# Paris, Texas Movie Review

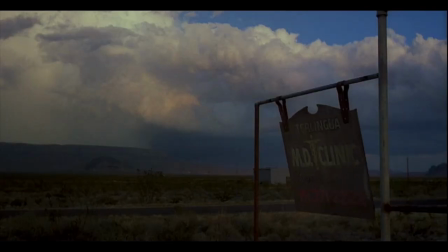(0:07)
Paris, Texas was released in 1984 under director Wim Wenders and was mostly shot in the state of Texas and California.
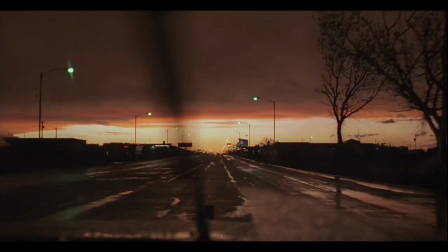(0:15)
In the film, Wenders employs mise en scène to create a haunting, dreamlike atmosphere that perfectly complements the film's themes of loss, memory, and identity.
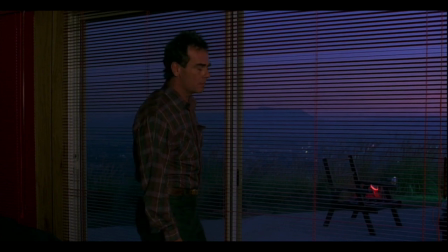(0:24)
Before we talk about the film, we need to know what mise en scène means. The textbook says mise en scène is everything we see in every shot.
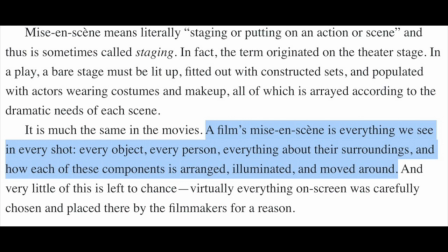(0:31)
Every object, every person, everything about their surroundings, and how each of these components is arranged, illuminated, and moved around.
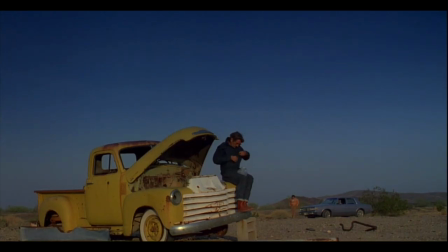(0:39)
One of the most striking elements of the mise en scène in Paris, Texas, is the film's use of the desert landscape as a setting. The film is set primarily in the American Southwest, with much of the action taking place in and around the barren, windswept desert.
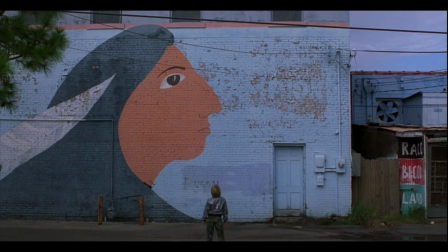(0:53)
Wenders uses the stark beauty of the desert to convey a sense of loneliness and isolation, highlighting the emotional distance between the film's characters.
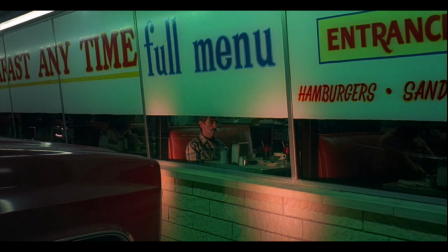(1:01)
The muted, earthy tones of the desert landscape also reflects the film's themes of loss and nostalgia, evoking a sense of longing for a simpler, more innocent time.
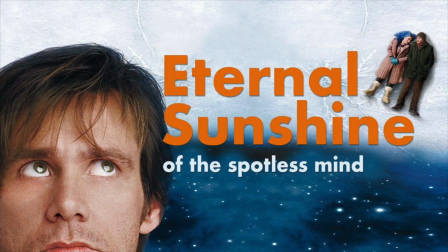(1:10)
Another film that came to mind while watching this film was Michael Gondry's Eternal Sunshine of the Spotless Mind.
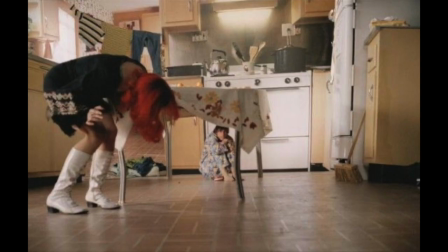(1:15)
Both films use their set designs to evoke these emotions of the characters from the way they dress,
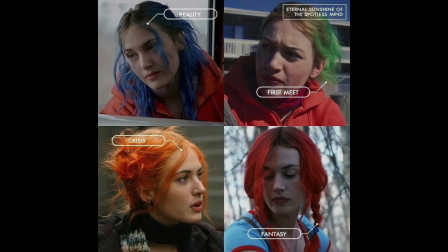(1:20)
or in Eternal Sunshine, Clementine's hair changes to the way the set changes as we go through Joel's subconscious.
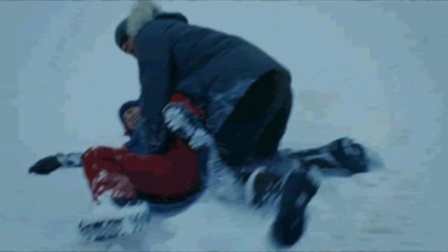(1:26)
The more we go through his head, the more he longs for those feelings and desires for simpleness and nostalgia.
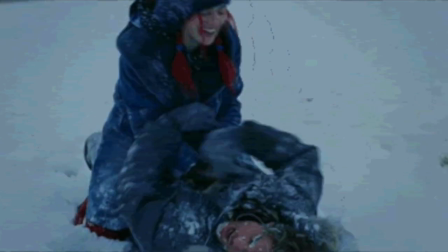(1:33)
Everything we see in both films makes us feel how the characters in the film also feel, and they both do it masterfully.
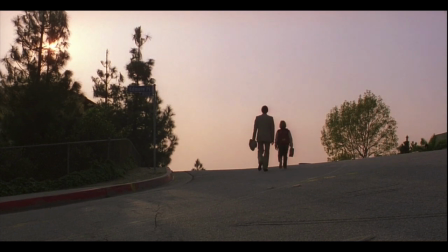(1:40)
Another important element of the mise en scène in Paris, Texas, is the film's use of light and shadow.
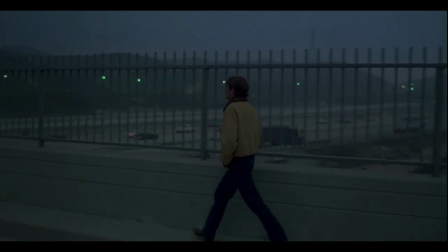(1:46)
Wenders employs dramatic lighting to create a sense of contrast and tension, emphasizing the stark differences between the film's characters and their surroundings.
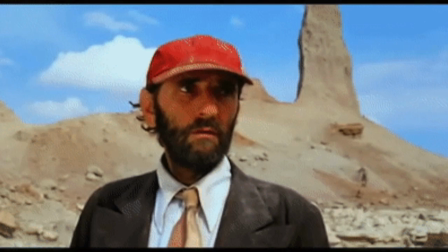(1:54)
For example, in the film's opening scene, Travis is shown wandering through the desert in a sun-bleached suit jacket,
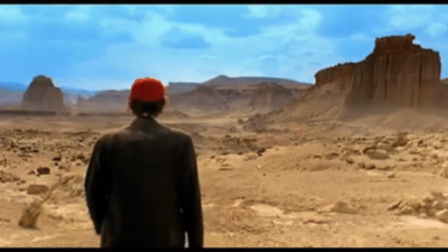(2:00)
while his gaunt, drawn features stand out sharply against the harsh, unforgiving landscape.
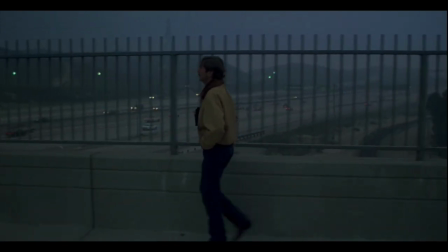(2:06)
Later in the film, Wenders uses shadow and darkness to convey a sense of mystery and danger, as Travis embarks on a perilous journey to reunite with his estranged family.
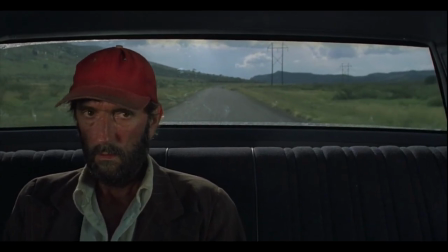(2:15)
The film's costumes are also an important element of the mise en scène.
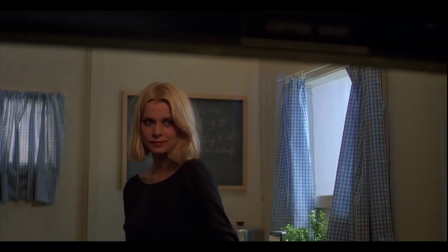(2:19)
In particular, the character of Travis is defined by his distinctive wardrobe, which includes a worn, tattered suit and his red baseball cap. These clothing choices reflect Travis's disheveled, disjointed state of mind, as well as his efforts to reconnect with his past and regain his sense of identity.
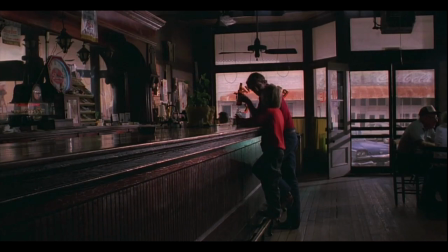(2:35)
Similarly, the character of Jane is defined by her striking, provocative costumes, which reflect her own search for self-discovery and personal freedom. One of the most memorable scenes in the film involves a long, uninterrupted take of Travis and Jane talking in a peep show booth.
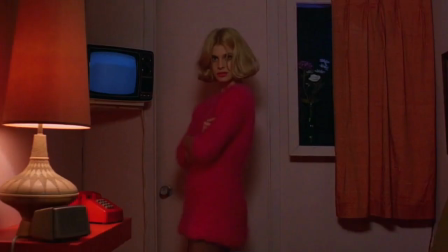(2:51)
The scene is a masterclass in mise en scène,
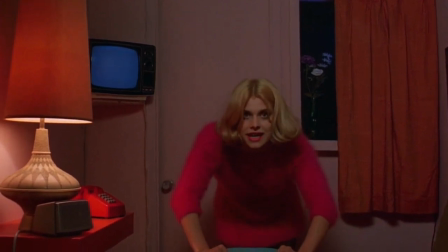(2:54)
as Wenders uses every element at his disposal to convey the complex emotions and motivations of the characters.
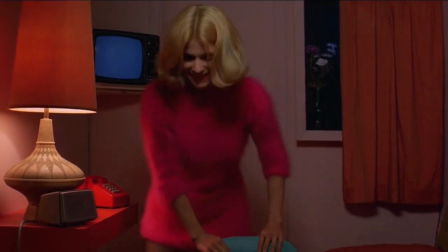(3:00)
The cramped, claustrophobic booth reflects the character's sense of entrapment and isolation,
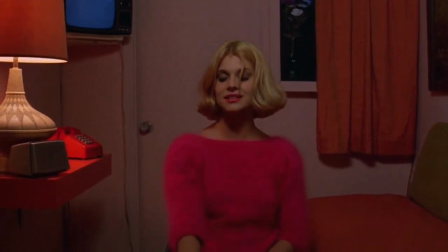(3:05)
while the dim, red-tinted lighting creates a sense of intimacy and vulnerability.
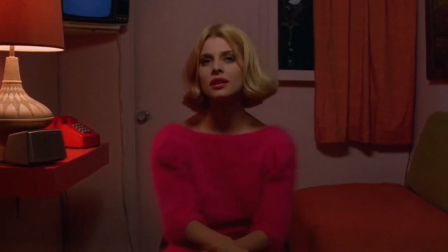(3:10)
The characters' costumes also play a crucial role, with Jane's scanty outfit contrasting sharply with Travis's shabby, ill-fitting suit. The scene is a testament to Wenders' skill as a director, as he uses every element of the mise en scène to create a powerful, emotionally charged moment.
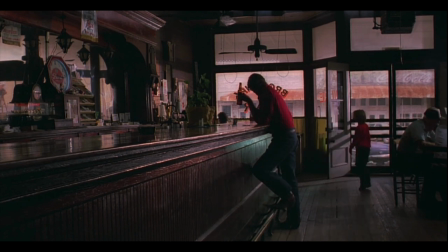(3:28)
Ultimately, the mise en scène in Paris, Texas is a masterful example of how visual elements can be used to convey complex emotions and themes.
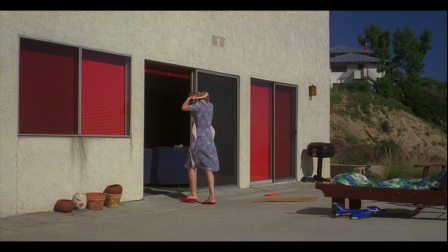(3:35)
Wenders uses every tool at his disposal to create a haunting,
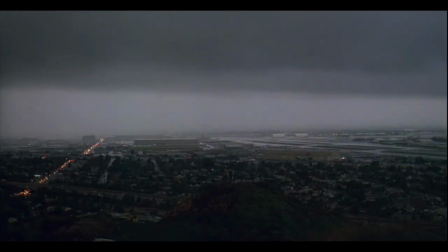(3:39)
dreamlike atmosphere that perfectly complements the film's exploration of loss, memory, and identity.
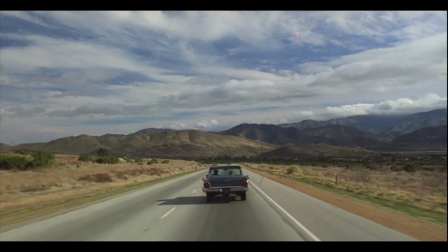(3:44)
From the desert landscape to the costumes to the lighting and framing of individual shots,
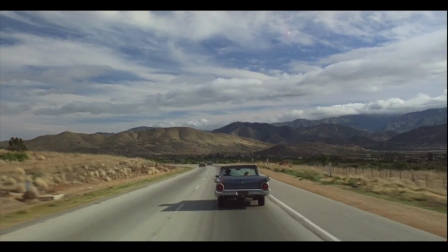(3:50)
every aspect of the mise en scène in Paris, Texas is carefully crafted to draw the viewer into the film's emotional world.
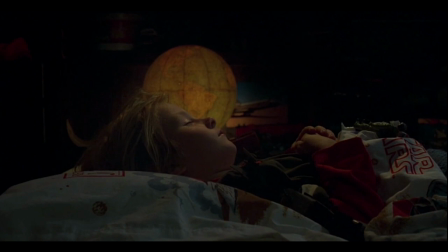(3:56)
It is a testament to the power of visual storytelling and a shining example of the art of filmmaking at its very best.